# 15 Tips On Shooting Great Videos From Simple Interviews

However, if you record all your B-roll before you get the interview, you may miss out on some things that you should have gotten during the B-roll session, right? Because what he says in his interview, or what the person you're recording says in their interview, can motivate you to pick certain B-rolls that would overlay when you go to edit the video. That way it's not just a talking head the whole time, because you want really the video to be telling a story. That's what you really want for every one of your videos, to tell a story. To tell a story based on what's happening. Tell a story based on what's being heard, what's being said. So for this, I did it the opposite way because I didn't have like the time and I wasn't thinking about it. So I shot my B-roll before I shot the actual interview. Now I got lucky because what I did was I shot literally every single thing they did, which is tedious, but not really, because then I have like enough footage so I don't have to like worry about it later. However, if I did an interview first, I would have like a little list of like, I need to grab this, and this. So yes, when you shoot the interview first, you have an idea of what to grab for B-roll, but that also limits you because then your mind is set on specific things that you heard. But if you do it the opposite way, you shoot as much as possible just so you have enough coverage for everything that could happen.
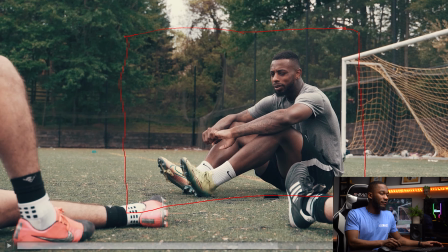(5:34)
So when I went to shoot the interview, my idea was, hey, let's get an interview of him. So whatever your subject is, you want to keep it simple, especially if it's like free. Now, if you have time, yes, you can go extravagant, but you want to keep it simple and quick, but still get a great video out of it, because what you're doing here is for practice, so that the next person who comes to you as a client, you have enough background research to make their video to the extent that you want to go or that they want to go.
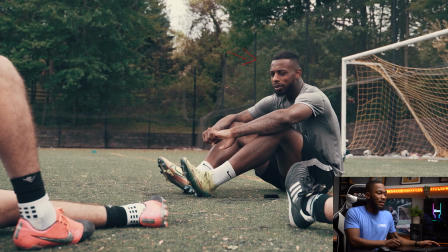(6:04)
So for this one, I said, hey, let me do the interview on the soccer field, right? Make sure the goalpost is in the back so you know, hey, they're playing soccer ball's in the back still. And then these people did not have to be here. They didn't have to be here for the interview.
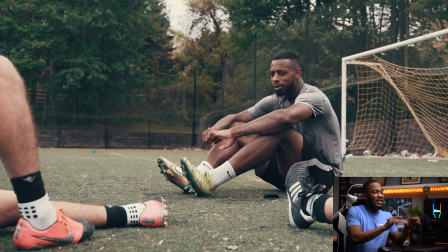(6:20)
However, I knew it would help for like the whole shot to add things in the foreground. So you want to really make sure you have foreground elements in your interviews for stuff like this. It's not necessary, but it helps the shot. So keeping these foreground elements and these background elements,
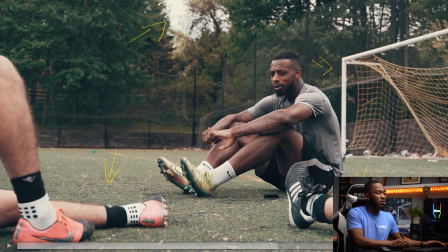(6:39)
and also making sure my background is not overexposed and distracting from, let me change this back to him. It's not distracting from the subject, right?
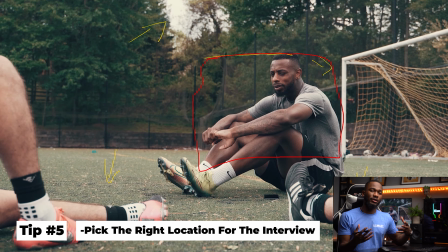(6:52)
I picked a place where you can tell, hey, he's a soccer player doing an interview. He obviously has his cleats on still. And then you can also tell, hey, like they just played soccer or whatever the sport is, right?
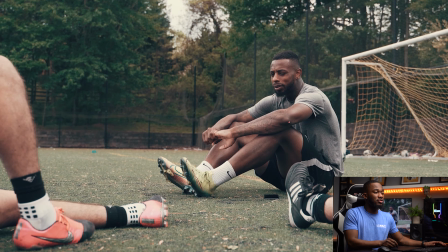(7:04)
They're in that same area. However, when I went to shoot it, like I'm saying, he's not overexposed. If you check out his face here, he's not overexposed. This is probably the hottest part on his face. And if you check out the white in his socks, you can still see the detail. That's not overexposed either.
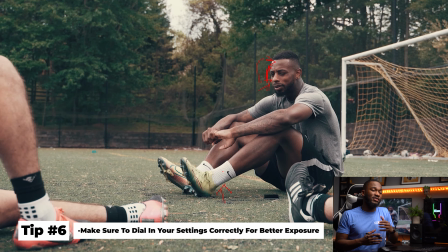(7:21)
So you want to get great shots as you're doing this. Just try to make sure, like I said again, if you're outdoors, things like this are not too washed out. Like these little whites are fine, but the tree is covering most of it, so it's not a problem.
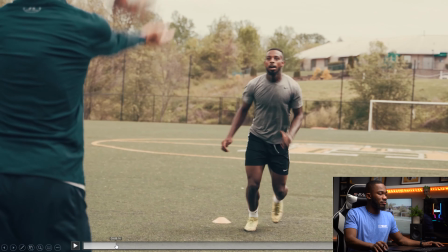(7:36)
But if I go back in the video a little bit, I can see, right there, I just passed it, right?
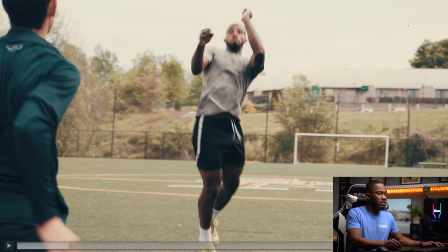(7:42)
You can see these right here. Now, yes, I'm saying don't do it, but these right here, these skies, I am writing with this pen like I don't know how to write. But those skies are really blown out.
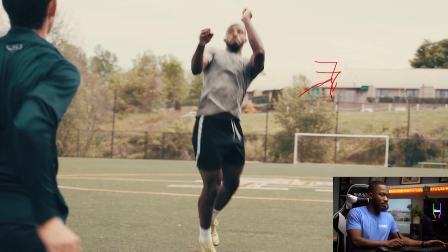(7:55)
Like if I could bring this up with a histogram, these skies will definitely be all the way blown up. But for that shot right there, it kind of doesn't really matter because he's in action.
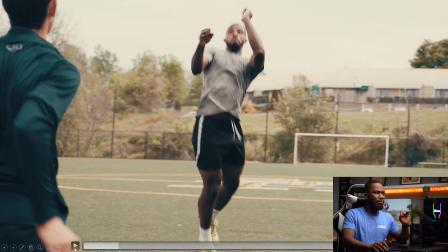(8:09)
So like if I play it, you can't, like, you wouldn't really boom go to the sky, because it's like a quick action.